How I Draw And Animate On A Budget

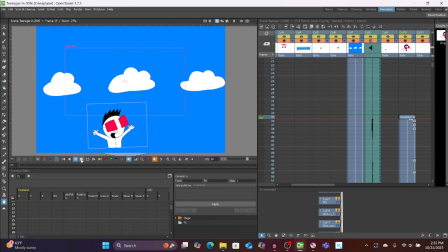745s
That gives him the effect of like kind of easing in there at the end like that.
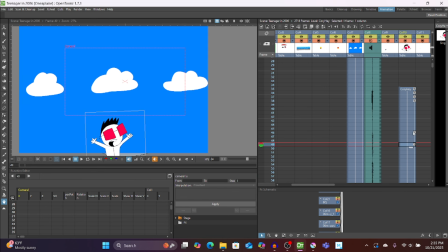751s
And then this goes fast enough, I just didn't bother. Also, so you got your keyframes. You can right click and just set key for when you want to do that,
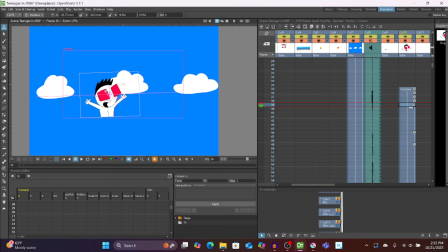766s
or if you just like you want to just jostle this, see it made a new keyframe there.
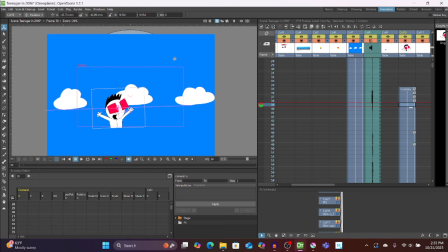772s
Have removing parts. Also the title was thrown in editing.
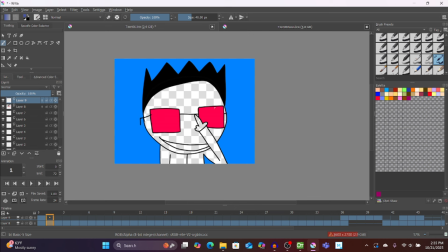776s
That's not here. Let's go. Oh, yep. Forgot he is transparent. Didn't bother bucket tooling him in. So you got this. You can toggle that on and off. If you want to save stuff as PNGs, you can just do it here. I'm sure other programs do something similar.
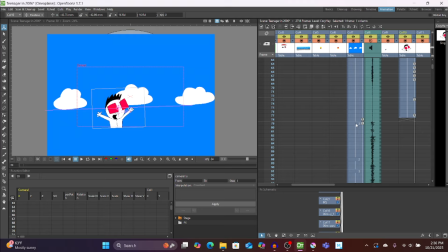795s
But thankfully that does not matter too much, because here,
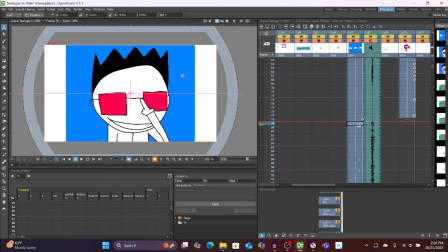800s
see the OpenTunes background here is white, so when we put the transparent thing over top of it, it just shows it as white anyway. That's fine. And also, so you notice like the drawing's in 4:3, but this is full 16:9.
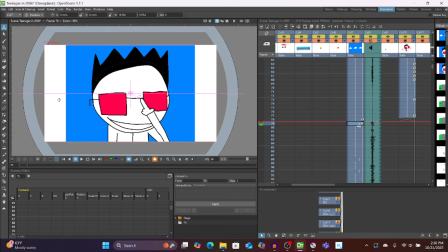816s
It's because in OpenTunes, if you want to have something be 4:3 aspect ratio, it also forces the resolution to be like accordingly low. So I would have to have this only in 480.
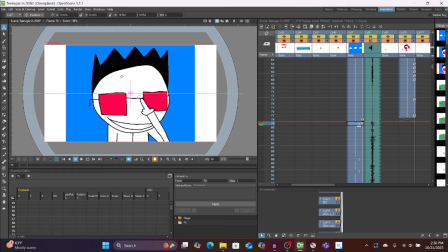830s
I wanted people to have the option to watch it in HD while still being cut down for like authenticity because of what it is. So rendered it like this and just cropped it in editing.
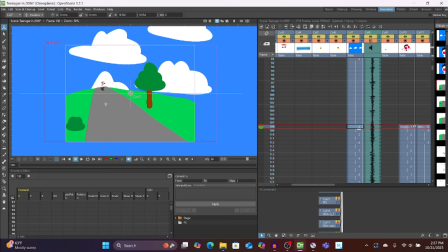845s
So let's see what's also down here. There's more of this. Let's pull that up in Krita.
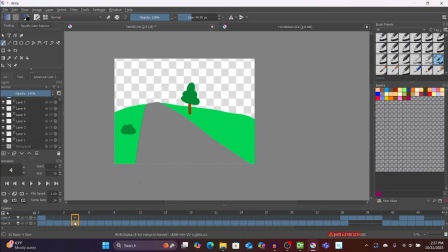852s
Nope. So this is how that looks here. You can see it's our sort of fake 3D perspective of whatnot, kind of going down this road.
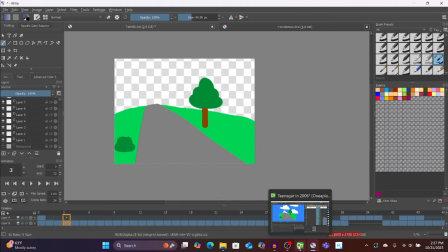865s
See, there's no background there, so I could put just a separate cloud backdrop in.
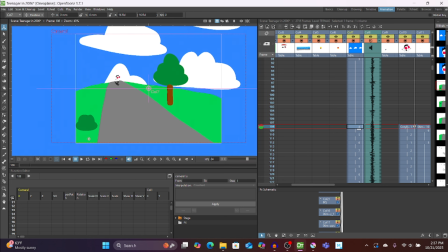873s
See, goes all the way like that, and then you can at like 2 frames a second.
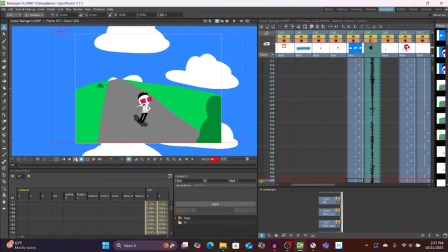881s
Oh boy, we can have it like pan down like that, add more to this like sort of 3D effect I was trying to go for. Again, he's a separate drawing here.
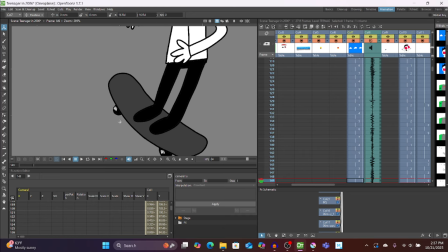895s
The wheels, little line marks on the wheels move
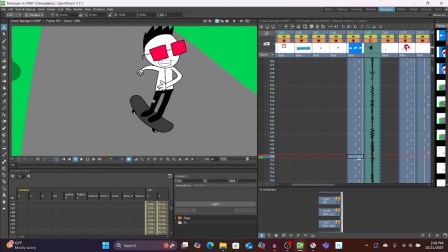902s
differently frame by frame, and so we come back out.
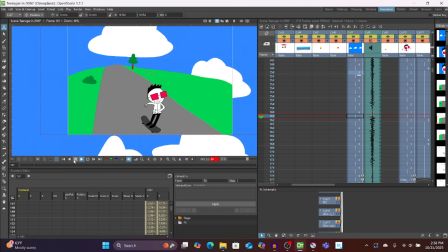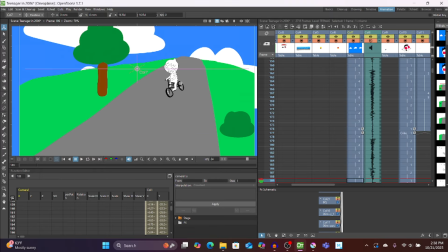913s
And it's the same thing, just mirrored for him coming down the road. He's a similar deal where, whoop, that's further back.
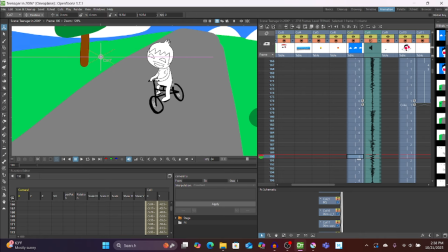924s
So there's this, and then we have just him as like that
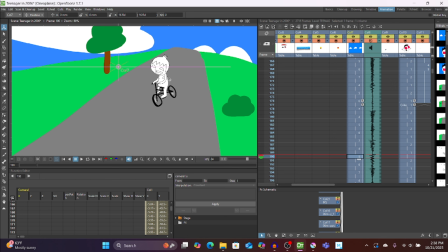932s
little, because he's a separate little thing. I just did those two drawings, save them as PNGs, and you can flip them back and forth like they're.
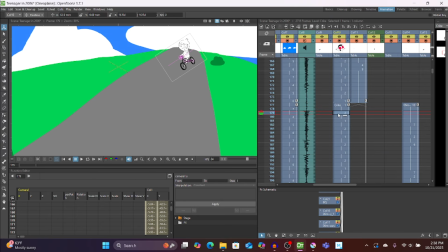941s
This is him. So yeah, just so these are in their own little column there.
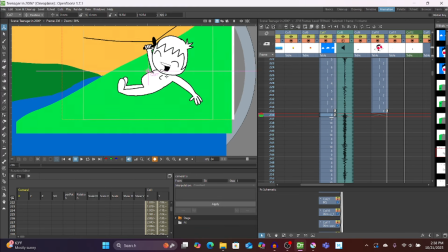948s
Alright, so we're on this. Let's go to that in here.
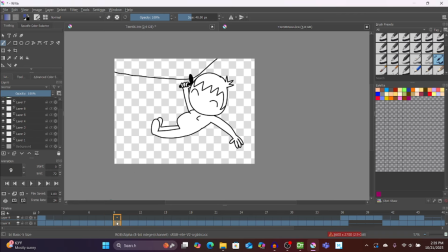955s
Here that is here. There is 3 frames of it for the zip line kind of vibrating like that. You'll notice he does not have his mouth. He's missing that. So but it is in here.
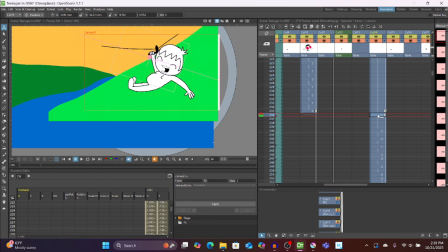969s
Let's look at it. Is it this? I guess so. On the very right here, we can just see the frames like just as they are.
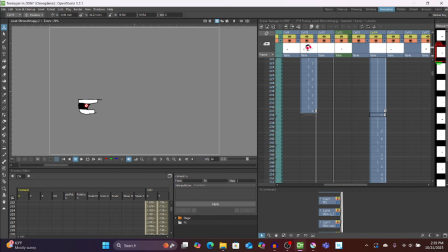982s
So that's one mouth of it. This is supposed to be like for E sounds, for O sounds, and so on.